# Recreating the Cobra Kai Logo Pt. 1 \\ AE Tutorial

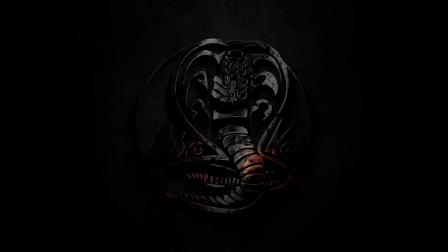This video is brought to you by BattleAxe. In this 3-part tutorial, I'm going to go in depth and recreate the Cobra Kai end title graphic.
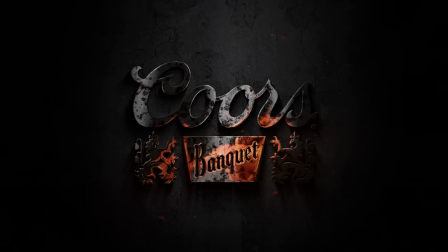I'm providing all the stock elements we'll need as well as the final After Effects project file because this project is completely procedural and you can apply it to absolutely any graphic you want, for better or worse.
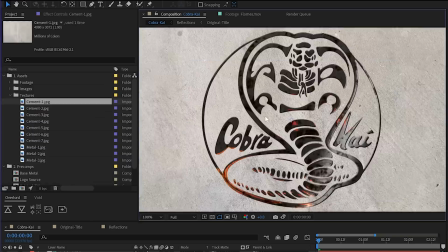In part 1, we'll learn how to create a distressed metal object with animated reflections. Part 2 will cover lighting that object and placing it on a grungy background with realistic shadows.
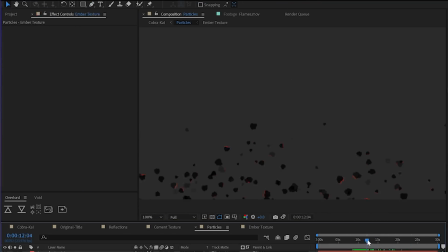And in Part 3, we'll use CC Particle World to generate an atmosphere of ash and glowing embers and put the finishing touches on the entire composition.
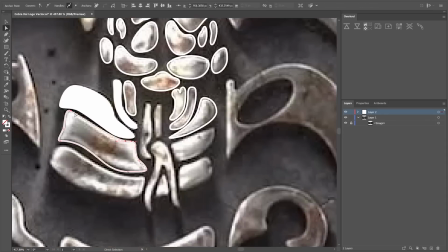Let's get started. The first thing I needed was the Cobra Kai logo, and I ended up just tracing this by hand in Illustrator,
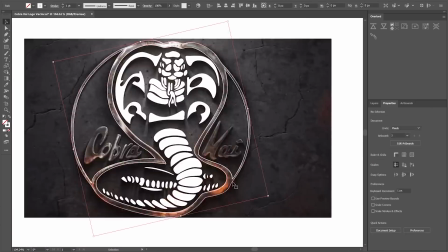which took about an hour to do because it is a kind of complex logo.
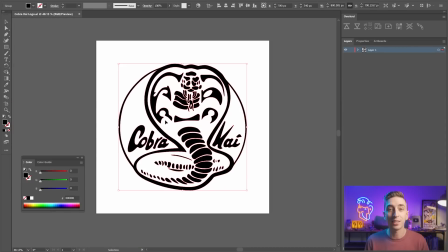But now that that's out of the way, I can transfer it over to After Effects using my favorite method, which is Overlord from BattleAxe.
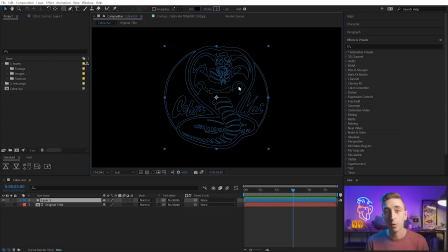All I have to do is click the push button and it's going to rebuild that entire logo in After Effects as a shape layer, exactly how I had it in Illustrator.
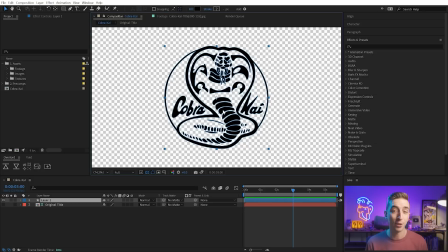It's the quickest way to get Illustrator artwork into After Effects. If you're not using it already, click the card above to learn more about Overlord. Believe me, you will never know how you ever lived without it once you start using it. Now that I have this in After Effects, I'm gonna rename this Cobra Kai logo, and I'm gonna go ahead and pre-compose it right away.
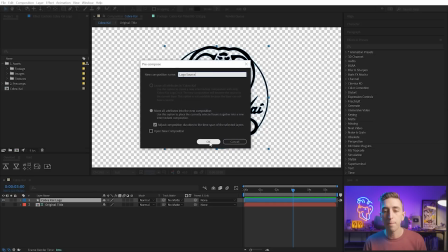And the reason I'm pre-composing it, I'll call this logo source, is because anything that I put into this pre-comp is going to have this entire style applied to it.
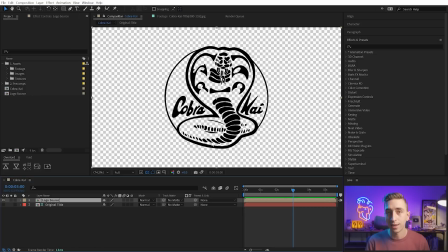So the lighting, the shadow, the reflections, everything will be updated based on whatever's inside of this comp, which makes this a really procedural and powerful project.
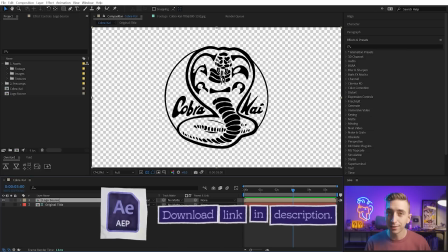Now, if you want to follow along with me, you can download all the assets for this tutorial. Just follow the link in the description.
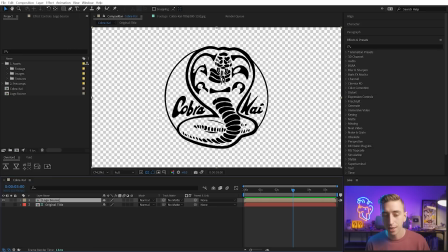And if you don't have time to rebuild the entire project, the actual project file is going to be included as well.
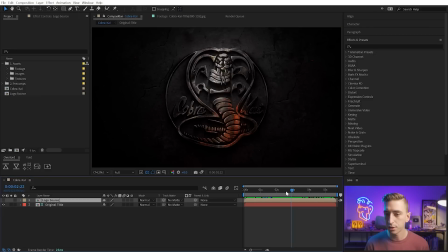So go check the description for that link. And I have put the original animation here in my comp for reference, and I want to point out something about this. Notice how dim and moody the lighting is. Everything is really, really dark.
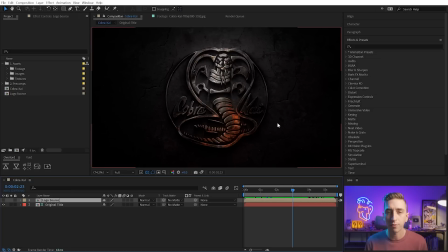Even the brightest parts of this logo are not that bright. There's a super strong vignette, very moody lighting, and it gives a very cool vibe that obviously fits the show, but it also helps make everything look just a little bit more realistic and less artificial.
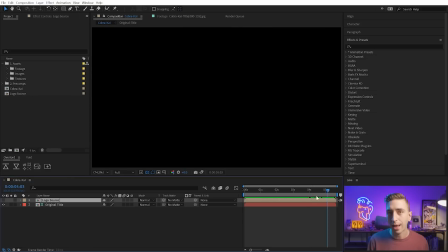It even has like a 2.5 second fade in and almost immediately fades back out, so we barely have any time to really pay attention to any of the fine details. Again, helping you not really think about how this is probably artificial. We're gonna lean into that and we're gonna try and recreate that as closely as possible.
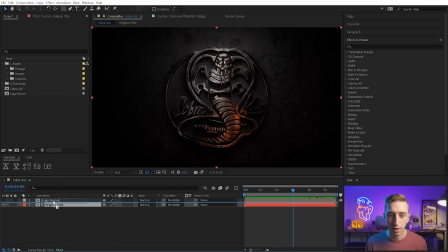So that's why I have that as a guide layer in my comp. I'm gonna move it to the top, logo source at the bottom,
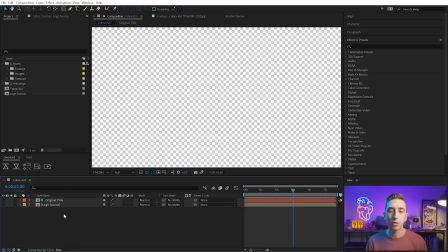and I actually don't need to see that logo source because we're going to be using an effect that references that logo instead of actually building on it. So what I wanna do first is go into this textures folder and grab an image that I'll use for the base metal texture of our reflective object.
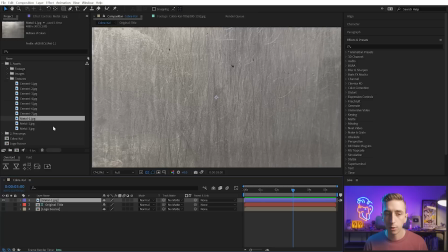So I'm gonna bring out this metal one. All of these photos are pretty similar, so you can use whichever one you want. You can even bring in your own metal texture if you'd like, but I'm just gonna stick with this first one, and I'm gonna zoom out to show that it is pretty high resolution.
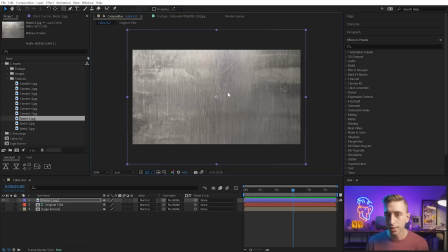So I'll scale it down while holding Shift and make it about the size of my comp, and that way we just get a little bit more of those fine details in the comp.
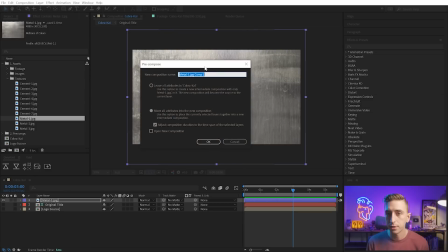I'm also going to pre-compose this layer, so Control-Shift-C or Command-Shift-C on a Mac, and I'm gonna call this Base Metal. And make sure to move all attributes into the new composition.
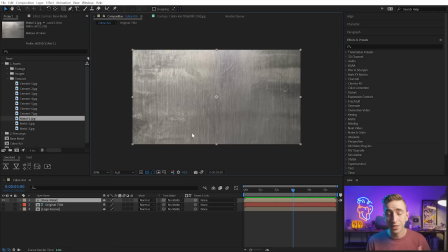What that's going to do is crop that pre-comp to the size of this comp, which is important for the effect we're about to apply, which is CC Blobulize. It's a silly name, but if you've never used it before, you can learn all about it in my Effects of After Effects series.
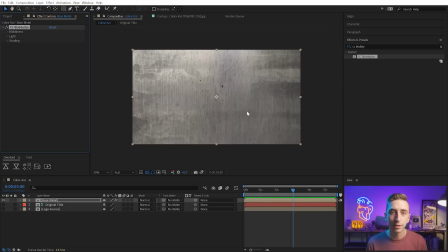Just click the card above if you want to watch that video. I'm not gonna go into every single little detail, but we are gonna be using it pretty extensively for this part.
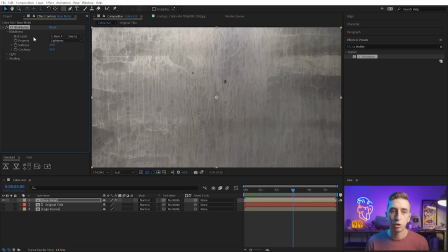With that effect applied, we need to go into the blobbiness and choose the blob layer, which will define our object's shape. We want to choose that logo source,
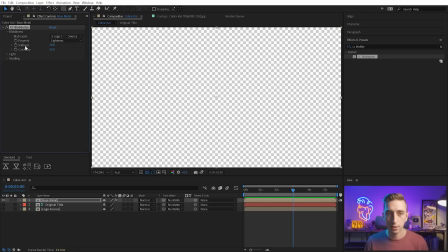which actually makes everything disappear because we're currently basing this effect on the lightness value of that blob layer. I don't want to base it on the lightness since it's a black. There is no lightness value to it. Instead, I want to base it on the alpha channel.
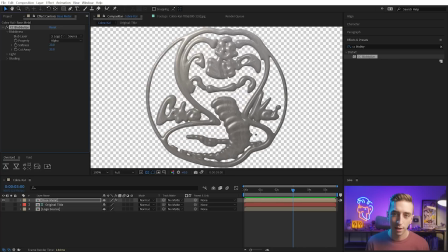So I'll choose alpha, and here we go. If you got this kind of goopy version of our logo. If we go to the softness and turn it down, we're gonna define the edges and the contours of that a little bit more.